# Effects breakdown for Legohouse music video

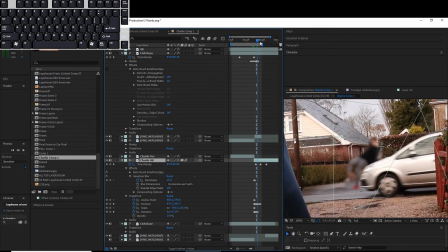(16:58)
I used the puppet tool to manipulate his limbs, and it was just a lot of keyframing as well. Bit of time ramping as well, and I think all that worked.
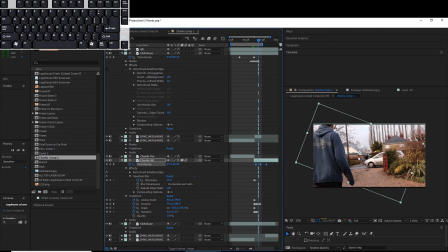(17:13)
Then in Premiere, I took some black solids and just flashed them up for a couple of frames for a strobe look.
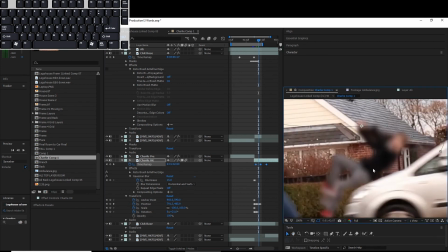(17:22)
And I also, if you pause the video quickly in this sequence,
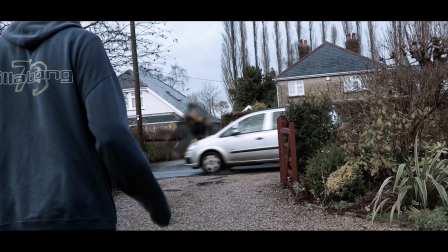(17:27)
you can see I put a Lego figure over the top of the actor to also link back to the Lego theme.
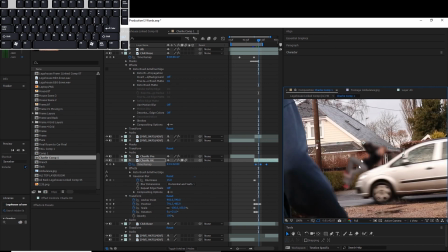(17:37)
Oh, and I also just added a bit of motion blur onto his layer,
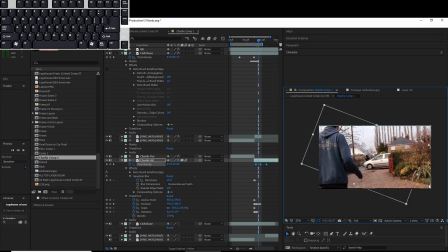(17:41)
just so it looked a bit more realistic, as if he was actually being hit and not just done as an effect. So yeah, thank you.